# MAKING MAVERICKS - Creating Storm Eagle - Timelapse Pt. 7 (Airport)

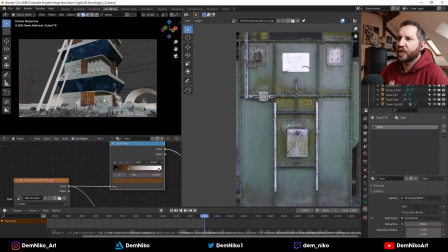24:32 So I found a really cool texture of a metal door, and I repeated it and used it for all the
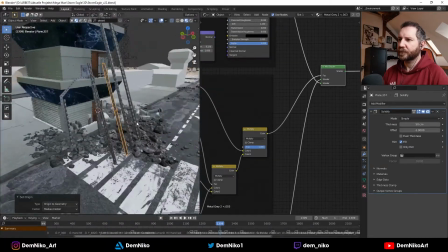24:41 parts of the tower. These little like poles are also part of the game.
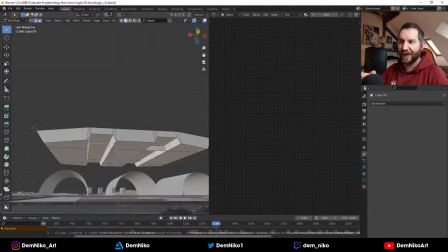24:49 They are like little elevators. There's a little platform that I'm building right now, that is actually going around this like a rail,
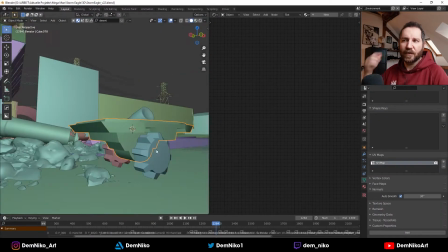24:59 and these are representing those parts of the level. So as you see, the platform,
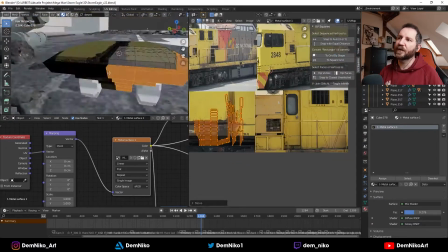25:06 I created this and also like scattered it around, and those rails, they are also like leaning on the tower, and
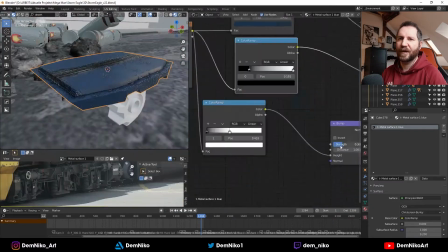25:17 these are some like small references to the game.
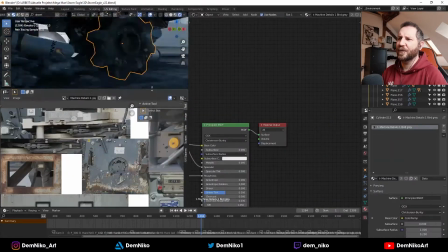25:22 Thought I'm not sure anyone actually like
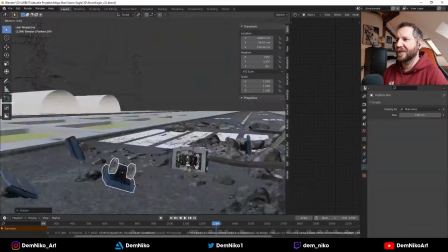25:27 recognized those parts, but maybe someone did, so that's cool.
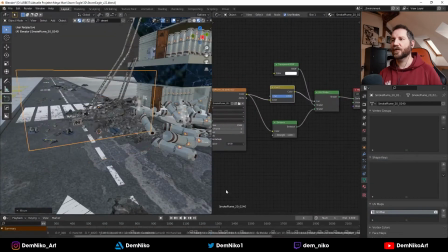25:35 Yeah, they're seeing again smoke. Yeah, these are the smoke like columns or stacks for the background.
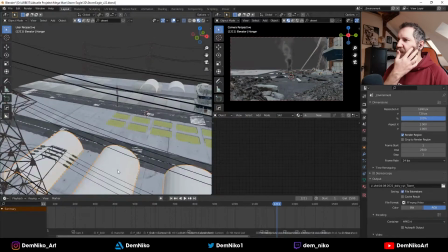25:43 So as you see, it's just a flat 2D thing, but if it's far enough in the background, it works.
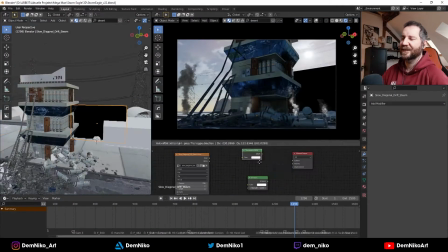25:50 It's funny to see it from a different perspective, that it's just very cheap, like 2D smoke here and there.
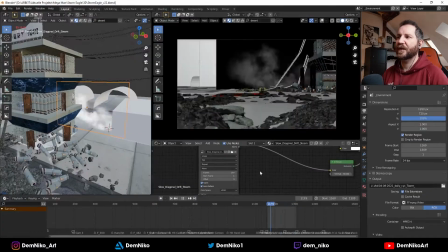25:57 But it adds a lot of realism to a scene, and simulating all the smoke,
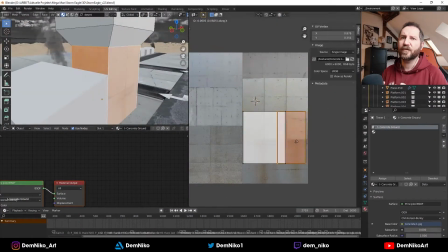26:04 creating like very like real volumetric fog, that would be too much, definitely.
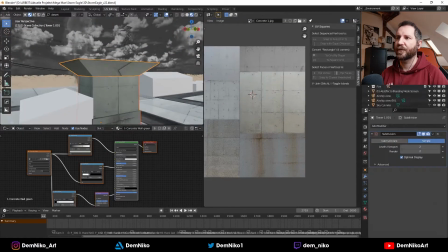26:10 It would be overkill, so I thought, no, I'll take definitely the 2D approach.
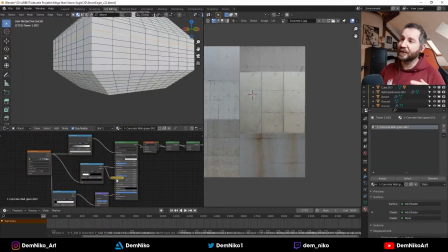26:17 And yeah, I'm also using the same textures again, as you see. So you have different patches of different concrete textures,
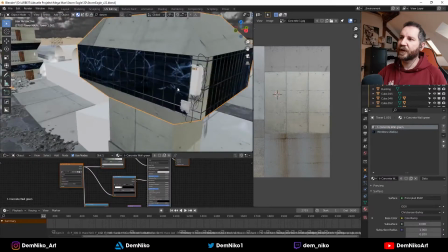26:26 but if you slide the texture around, you can use it all over the place, and it never looks repeated.
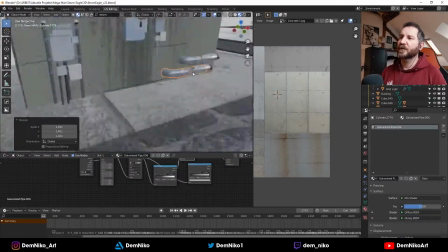26:32 So that's very cool. So I used it for the other tower.
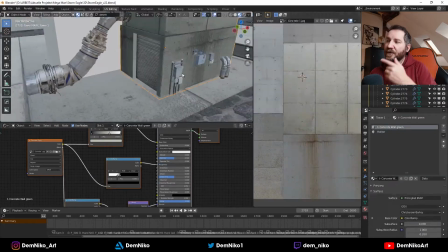26:37 Also, I used a picture that I took myself of a rolling gate.
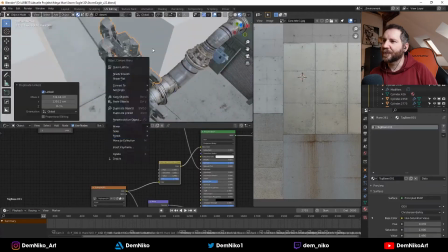26:43 I don't know how they're called. And also used it for the tower, and also again those engine assets, pipe assets,
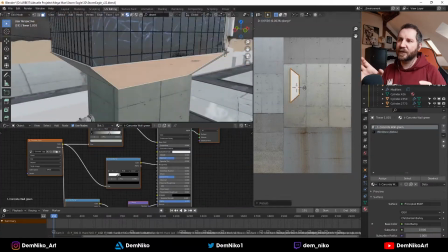26:53 those little boxes, electric boxes or whatever they are.
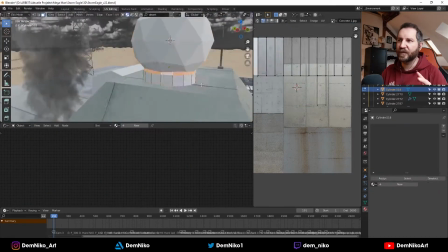26:56 Just put them on the tower, left and right on the buildings. This adds more detail, more believability.
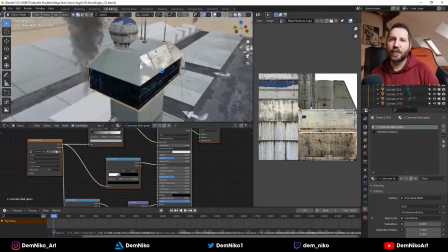27:04 So that's really handy to make it very fast, very good looking.
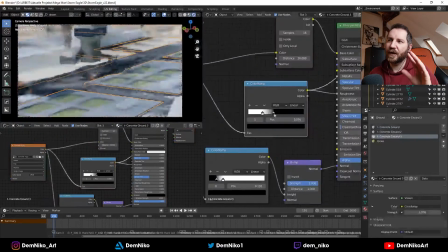27:10 So as you see, yeah. Some of those parts are actually very, very close to the camera, so I had to make sure that they actually look good.
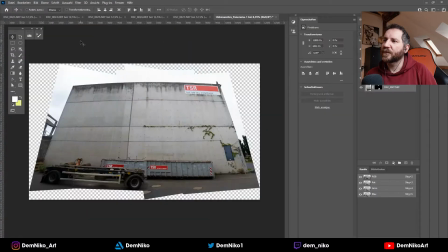27:23 Yeah, these are also some pictures I took myself,
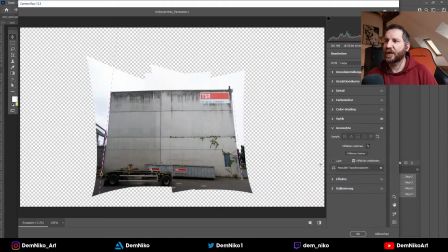27:26 stitch them together in Photoshop to have like a cool concrete texture.
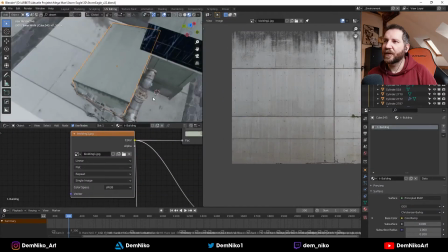27:34 Yeah, and just put it on there, and it works, as you see.
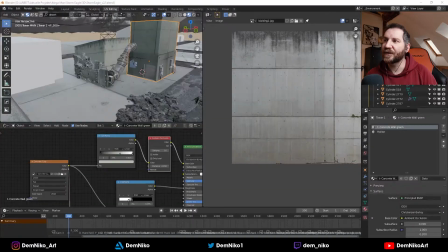27:39 It's it's a really cool technique to add more details,
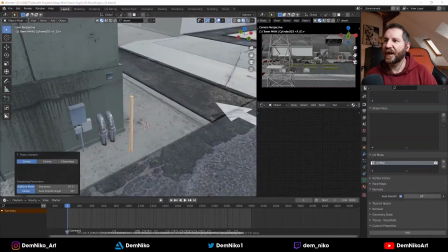27:45 to add more like real life stuff, because it is actually real life.
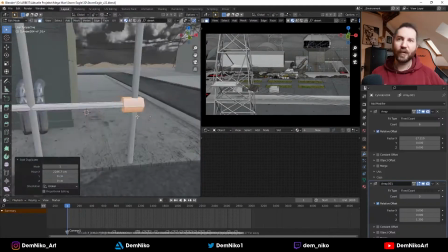27:50 So hey, why not just take it from the real life and put it inside the scene.
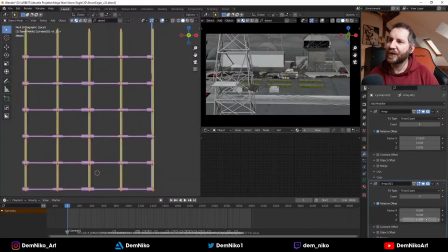27:56 These things are also in the game, so if you've seen the stage, unfortunately I don't have any
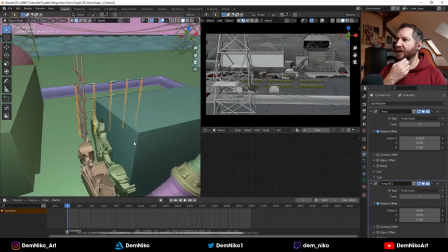28:04 screenshot of the level right now here, but or maybe I will just put it in there.
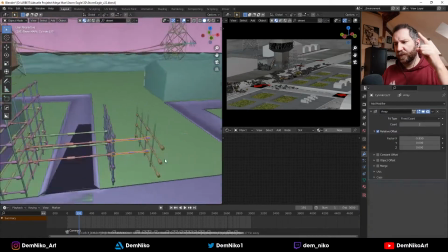28:09 So I would say it will be down there right now.
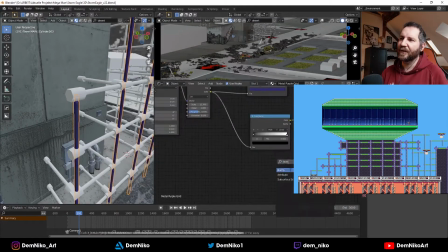28:14 Those poles and those grids are also in the level, and I wanted to also have them in the scene.
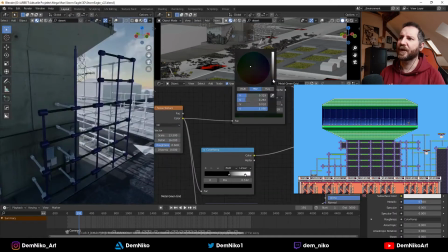28:21 So I thought, okay, what could they be? And I thought, okay, this could be like a construction site or parts of a construction, like supporting
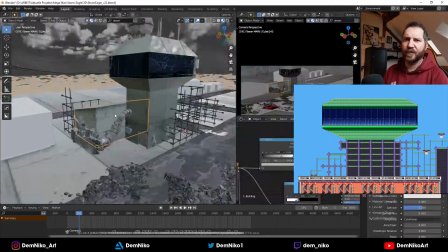28:30 structures, because the airport is not finished or it's being renovated or whatever.
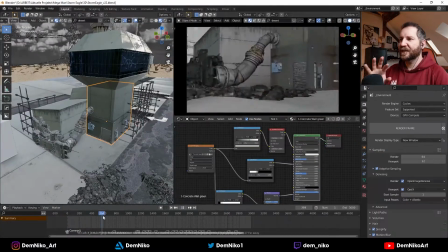28:36 And I thought, okay, let's create those structures and put them around the